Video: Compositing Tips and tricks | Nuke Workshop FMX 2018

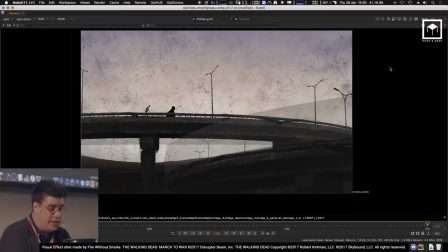So for example, in here, you can see that the original was this, and this is the result of the rebuild. As you can see, certain things didn't really work out. And this is because that in Photoshop, you have to be careful to rasterize images, you need to rasterize the filters.
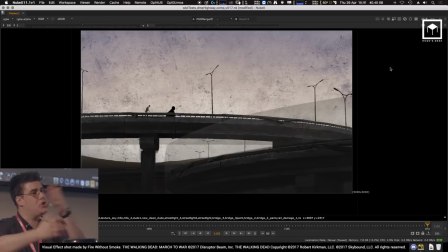Certain filters are not supported, vectors are not supported, so you kind of have to do a new matte painting with that in mind.
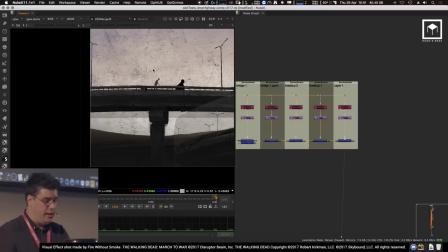You basically do your matte painting, then you do a version of it with a bit less stuff on it so that it actually works.
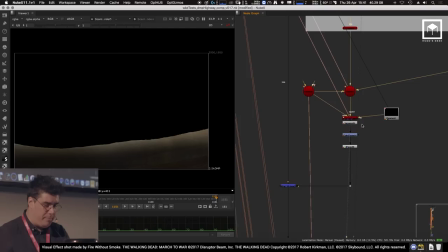But going back to this, then the hills, of course, went into the 3D system, bit of color correction, then that got merged to the sky.
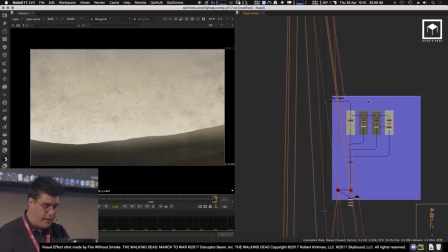So that's like just a simple A over B. Then basically we went in here and we had some foreground bridges.
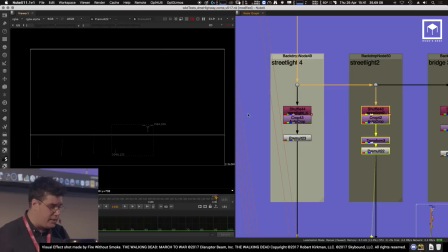We had the bridge on the very back. We had the bridge on the street lamps.
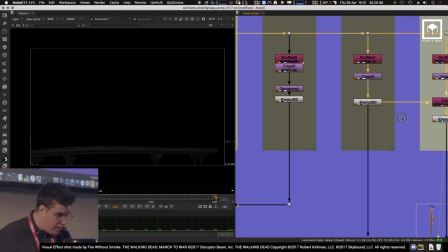We had the other bridge on the middle. And then we had another bridge on the bottom there.
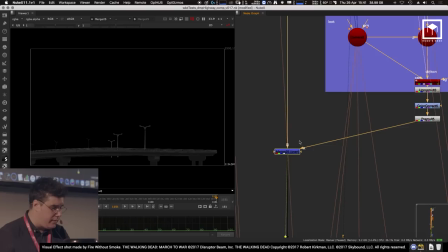They all got merged together. They all got put into the 3D system. And basically, voila, we got a bridge on the middle ground of the shot.
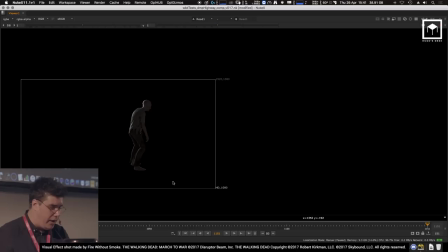And then from there, we also have our little dude here. So this guy was actually rendered in Maya with Redshift, and this was captured using a software called IPsoft. I'm so bad at plugging softwares here right now.
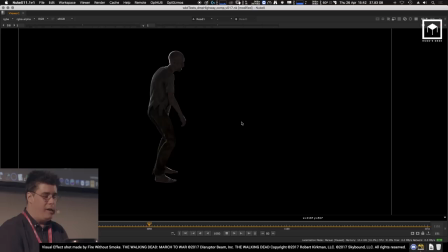But anyway, what happens is that you can use a Kinect to capture the movement, and that's what we did.
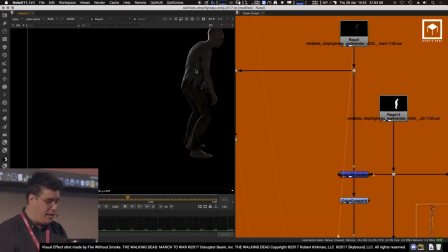This is our lovely lead CG of this project, pretending to be a zombie being captured by a Kinect.
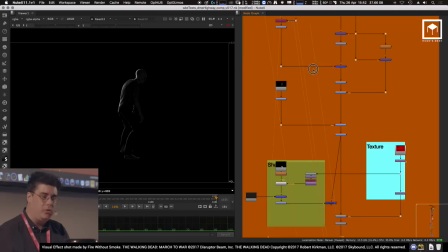And then basically we render this with all the object IDs and all the passes that we tend to have.
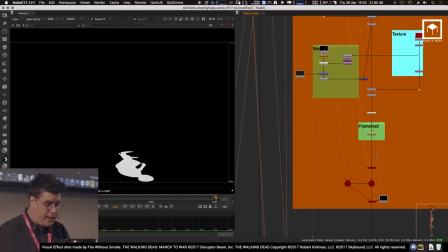10 minutes, they say. And so then basically we have the shadows as well.
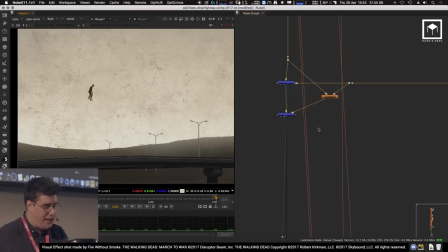That all goes into a 3D system as well, and it's placed on that bridge that you saw on the top.
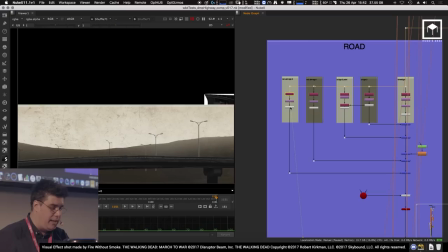Actually, there's no bridge yet because he's behind the bridge. So once he is there, we then put in the bridge.
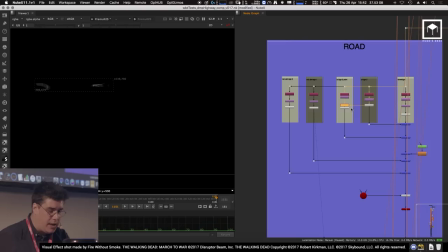We have the road, which basically has the front row. We have the middle roads, the other, all the bridges here.
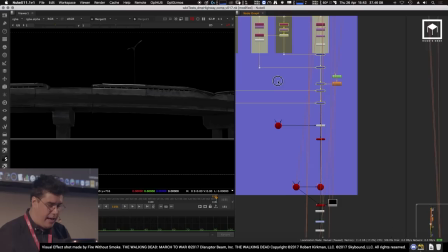I'm going to just show you because I want to show you the other shot. So this is the full bridge setup that we have.
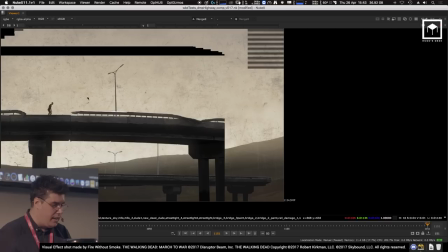Goes into the 3D system again and kind of looks like that. And then it gets merged with a bit of a light wrap. And as you can see, this is how it looks so far.
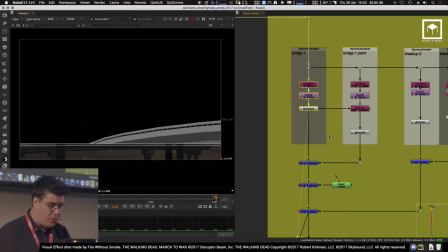It's a really simple comp, but effective, really. Then, last but not least, we have some foreground.
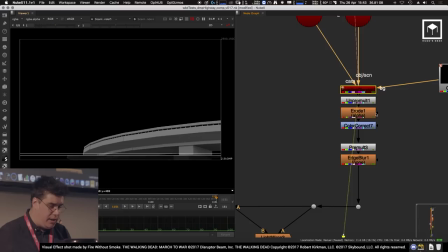The foreground is literally a couple of more bridges on the foreground, which are placed into a Project 3D with a card, which is slightly bended.
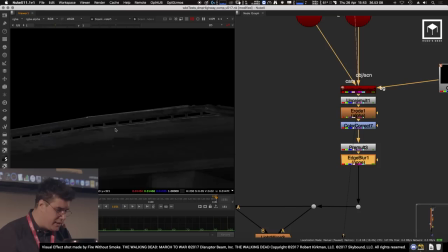That goes into the scanline render. It gets rendered. We have a bit of an erode because we were fixing some edges, some problems with edges in Photoshop that we had here.
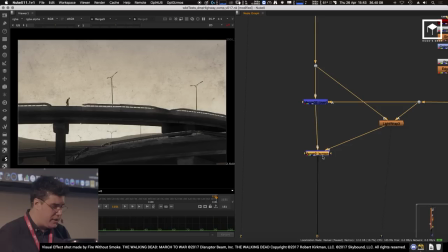We light wrapped it, and basically we had this shot before, and then we have a bit of light wrapping on the bridge, and then it goes in here, there.
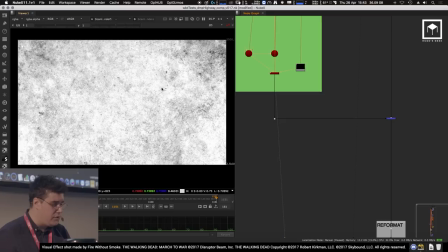And then last but not least, we have some textures of noise.
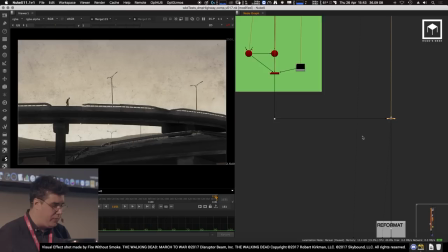That also goes into the 3D system, gets merged on top, so we get this gritty feeling of the comic book.
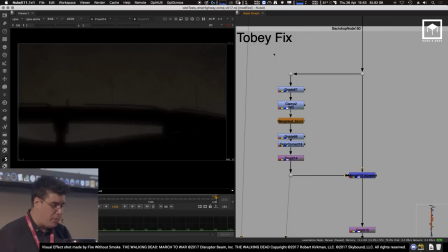Then I finally have a couple of weighted blur here, which is from my friend Toby Lindback.
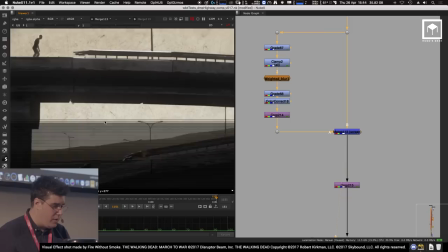He taught me this before, so I use it all the time. It basically just gives you a really nice diffuse emotion into the image.
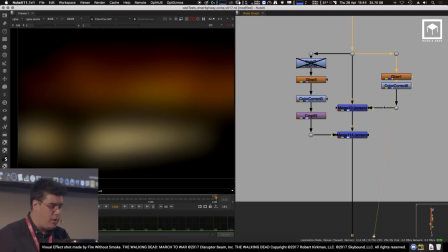Some shots you see it more than others. Then we have, of course, a couple of more glows to kind of simulate the sunset with some,
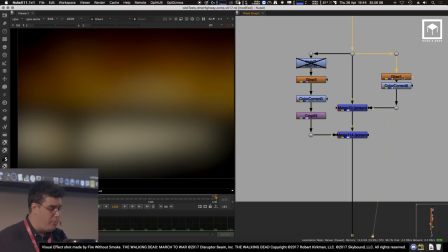basically so that you can kind of feel that it's like some sunny day on the back. And this is done by the glow with the color corrector and then merged on top.
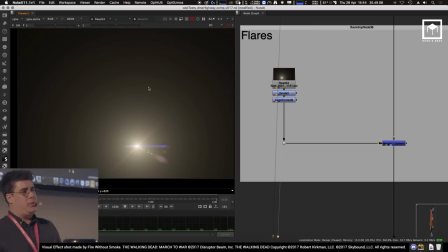And then, of course, a flare. This flare was rendered with optical flares inside of Nuke.
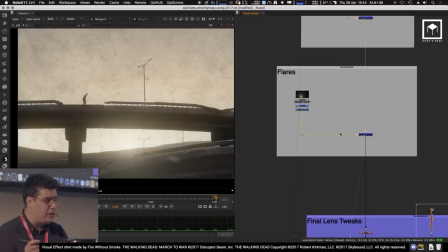Big fan of optical flares. Gets merged on top. I rendered it separately because optical flares currently does not render on Nuke 11 or 10. It crashes all the time, so I have to use Nuke 9 to render it out.
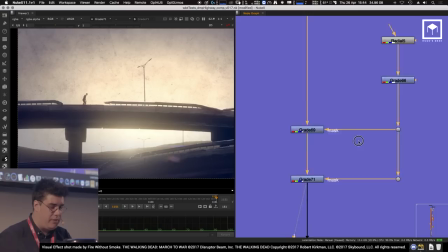Basically, then I do some final color corrections, a bit of a vignetting, another bit of vignetting, some sharpen,
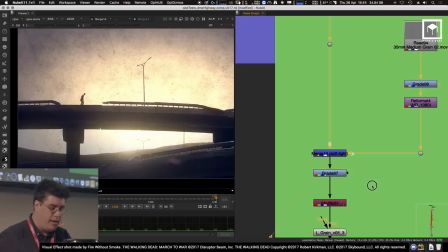some chromatic aberration, some lens distortion to a 50 mil, some real grain, some more grain,
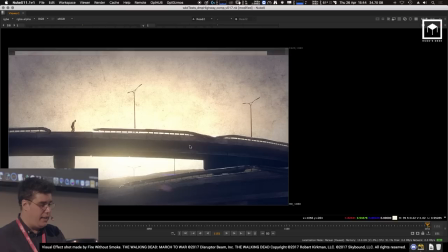because why not?